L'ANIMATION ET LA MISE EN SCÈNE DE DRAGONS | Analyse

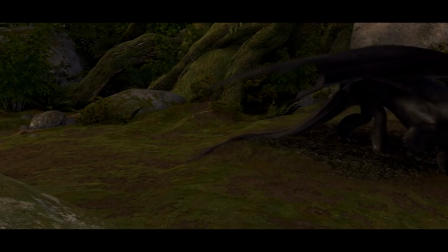Donc ils sont vraiment séparés et ils n'arriveront jamais pour l'instant à se réunir dans le cadre. Et donc s'ils ne se réunissent pas dans le cadre, c'est qu'ils ne se réunissent pas dans la vie, dans leur relation.
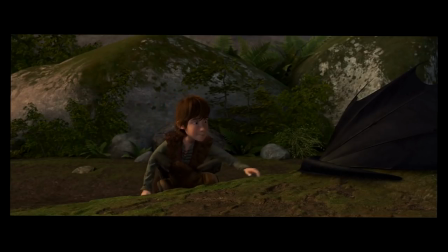Donc là, on a fait plus de la moitié de la séquence et pour l'instant, ben, leur relation, elle commence un petit peu à aller vers du mieux, mais c'est pas encore ça, donc il faut avoir d'autres éléments,
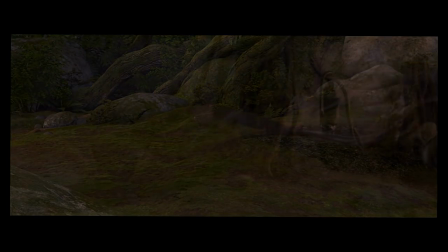justement, d'autres actions pour que ça aille mieux à la fin de la séquence. Donc pour ça, bah on a un fondu enchaîné qui va permettre de faire une sorte d'ellipse temporelle.
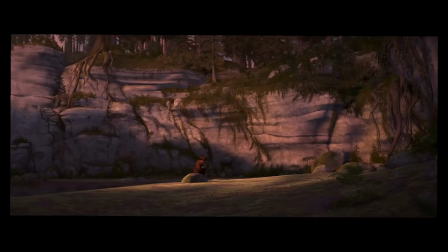On est un peu plus tard dans l'action. On est passé d'un gros plan sur Croque-Mou et sa réaction à un plan large sur Harold tout petit dans le cadre, sur son petit caillou. Et une fois qu'on a placé le fait qu'il est tout seul, isolé dans cet environnement, on peut se rapprocher de lui pour pouvoir justement mieux comprendre son émotion en étant près de son visage.
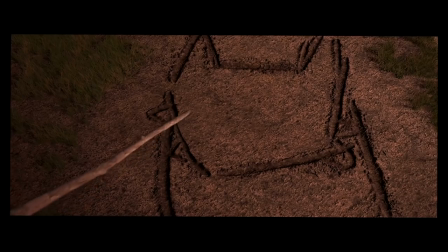Chaque valeur de cadre va avoir un sens. On va encore avoir droit à de l'imitation avec cette fois-ci Croque-Mou qui va imiter Harold dans son dessin.
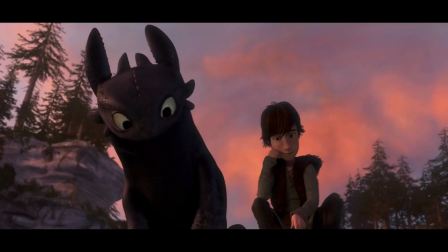Et on voit qu'il regarde son dessin, qu'il est assez fasciné par ça, il commence à frétiller un petit peu de... Enfin, c'est pas son oreille, ça, du coup, je sais pas ce que
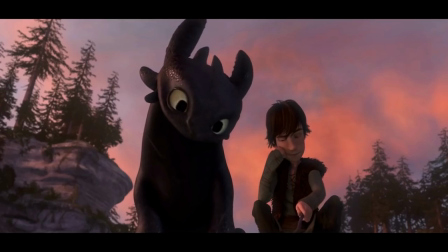c'est. Et c'est quand il comprend ce que c'est qu'à ce moment-là, il va avoir une idée. Je remarque des choses en même temps, c'est marrant.
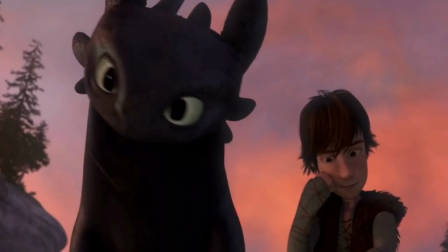Il y a un petit mouvement de paupière, et là, on sent qu'il comprend quelque chose, et donc il va faire sa petite affaire de son côté.
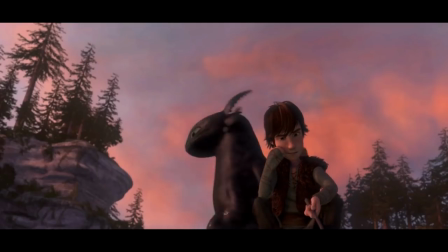J'adore là, comment il dodeline comme ça en marchant. Et là, on arrive sur un plan assez long, qui est assez impressionnant en termes d'animation.
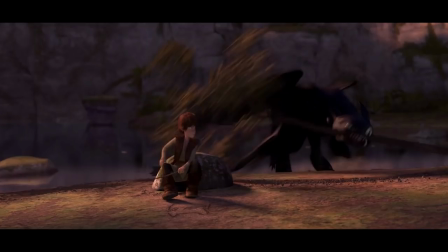Je trouve que c'est vraiment cool de voir ça. Et si je le mets image par image, comme ça, vous pouvez voir comment ses jambes se déplacent, ses pattes.
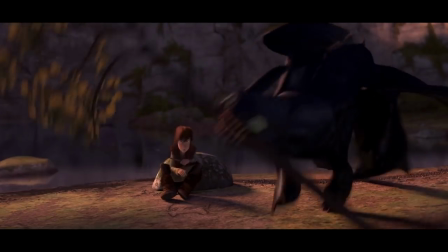Et là, ses petits sauts. Même son expression ici, je trouve ça super marrant. Et là, on arrive dans une scène qui est presque une scène de danse, où la caméra est toujours en train de tourner, en train de flotter.
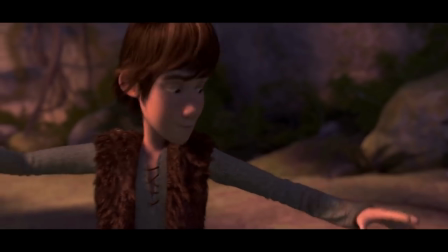Il y a un mouvement constant qui donne justement ce rythme-là, un rythme plus aérien, moins posé, et qui justement commence à s'envoler, comme leur relation qui commence à s'envoler. Et là, on arrive à un des moments les plus importants de la scène, qui va la clôturer.
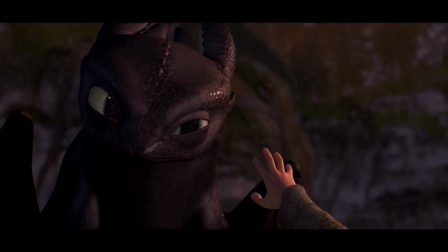C'est le moment où Harold tente encore une fois de toucher Croque-Mou, qui est encore un petit peu méfiant, donc on le voit pas encore très à l'aise avec lui. On alterne entre l'un et l'autre, pour l'instant, ils ne sont pas encore réunis dans le même plan.
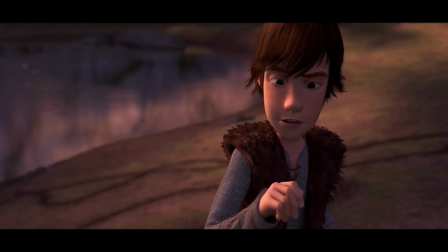Mais on voit que bah, tout est en train d'évoluer, parce que lui il se dit qu'il n'y a plus moyen de s'échapper, maintenant il faut tenter le tout pour le tout.
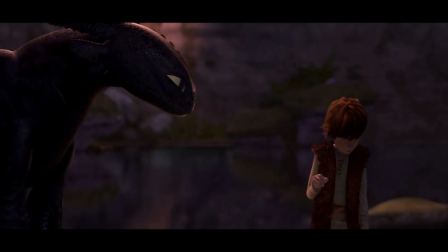Donc là on est dans un plan où ils sont encore une fois séparés, l'un à gauche, l'autre à droite.
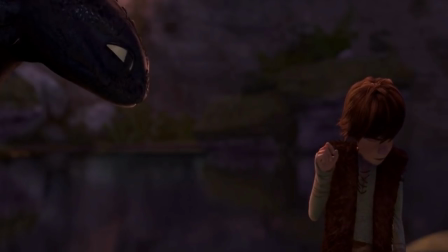On sent vraiment que Harold a peur, qu'il soulève un peu les épaules, qu'il est prêt à se protéger éventuellement, mais qu'il tente le tout pour le tout, qu'il y va, il tend la main.
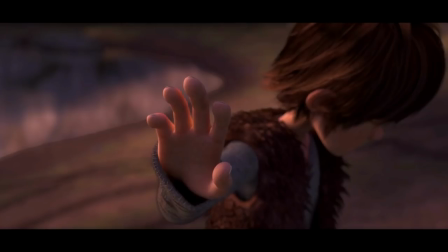On a la main en amorce avec Croque-Mou en gros plan. Là, on a un focus sur la main, donc il y a seulement la main qui est nette et le reste qui est flou.
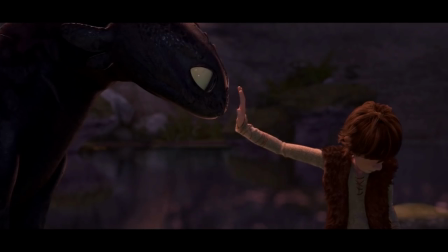La main s'approche de lui, on sent qu'il comprend quelque chose. Et là, il y a juste un mouvement qui est très subtil, mais que j'aime beaucoup, le fait qu'il ait un petit mouvement de recul avant d'y aller. Et là, on clôture la scène comme ça, avec Croque-Mou qui est encore un petit peu craintif, mais il sait qu'il s'est passé quelque chose, ça l'effraie encore un peu, donc il s'en va.
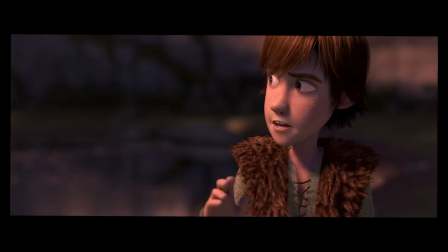Et on sent ici que Harold réfléchit à ce qui vient de se passer et qu'il sait un petit peu ce qui va se passer par la suite. Ou en tout cas, qu'il a envie d'en voir plus. Ce qui veut dire que dans cette scène, on est passé de Croque-Mou qui est complètement menaçant parce qu'il est craintif,
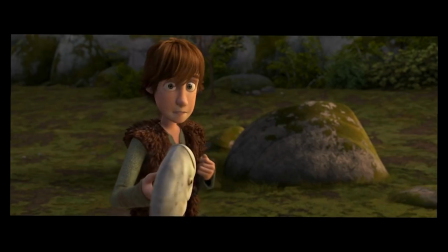qu'il a très peur de Harold, et de Harold qui avait envie d'aller plus loin avec... d'aller plus loin avec Croque-Mou.
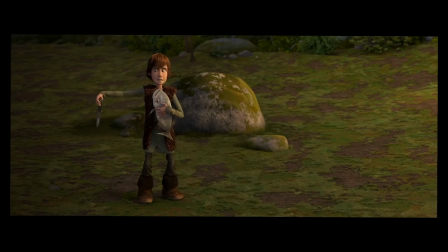Et de Harold qui était plein de volonté mais quand même effrayé, à une relation complice,
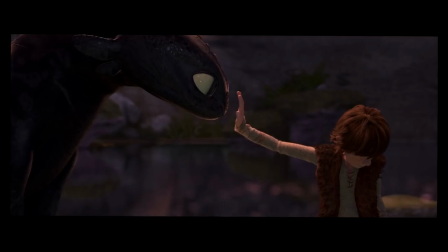puis encore une fois une relation de menace et de force l'un avec l'autre, pour finir par un geste très symbolique qui va vraiment marquer leur relation.
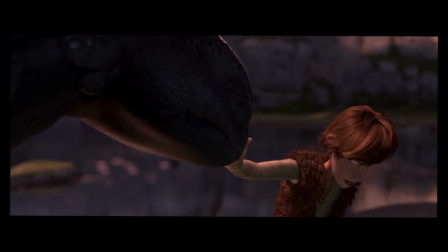C'est leur première liaison et ça va être encore plus après lorsqu'il va commencer à réparer Croque-Mou et lui permettre de voler à nouveau.
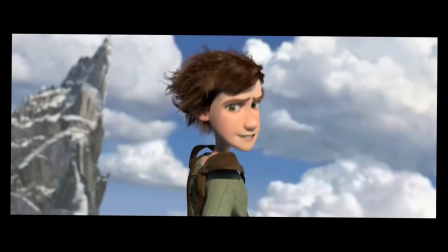Et la prochaine grande scène avec lui, ce sera le moment où ils vont voler l'un avec l'autre et qu'ils vont rater plusieurs fois, qu'ils vont ensuite réussir à le faire et ce sera une sorte de grand accomplissement. Donc tout ça, ça fait partie de ce schéma comme ça, de choses qui fonctionnent, qui ne fonctionnent pas et qui permet à une relation de se construire. Et le fait de l'avoir décortiqué un petit peu comme ça, je comprends un peu mieux comment est-ce que tout ça est possible, comment est-ce que c'est écrit, comment est-ce que c'est mis en scène et comment est-ce que tout va aller dans le sens de l'histoire pour qu'on ressente ces choses. J'espère que vous avez pu apprendre quelques petits trucs en termes de mise en scène et de création d'une scène dans cette vidéo, parce que le but de cette série de vidéos image par image, c'est pas de me concentrer simplement sur la technique d'animation, c'est vraiment d'aller à fond sur la mise en scène, sur la composition et sur comment utiliser des outils graphiques, narratifs, de cinématographie pour raconter une histoire de la meilleure façon possible. Vous pouvez me laisser un commentaire pour proposer d'autres films, d'autres scènes qui vous ont marqué. Je reste toujours concentré sur les films d'animation pour l'instant, donc proposez plein de choses, je vais en faire une liste et puis ensuite ben, je les ferai petit à petit. Merci à vous d'avoir regardé cette vidéo jusqu'au bout et je vous dis à très bientôt pour une prochaine. D'ici là, comme d'habitude, créez vos images et racontez vos histoires.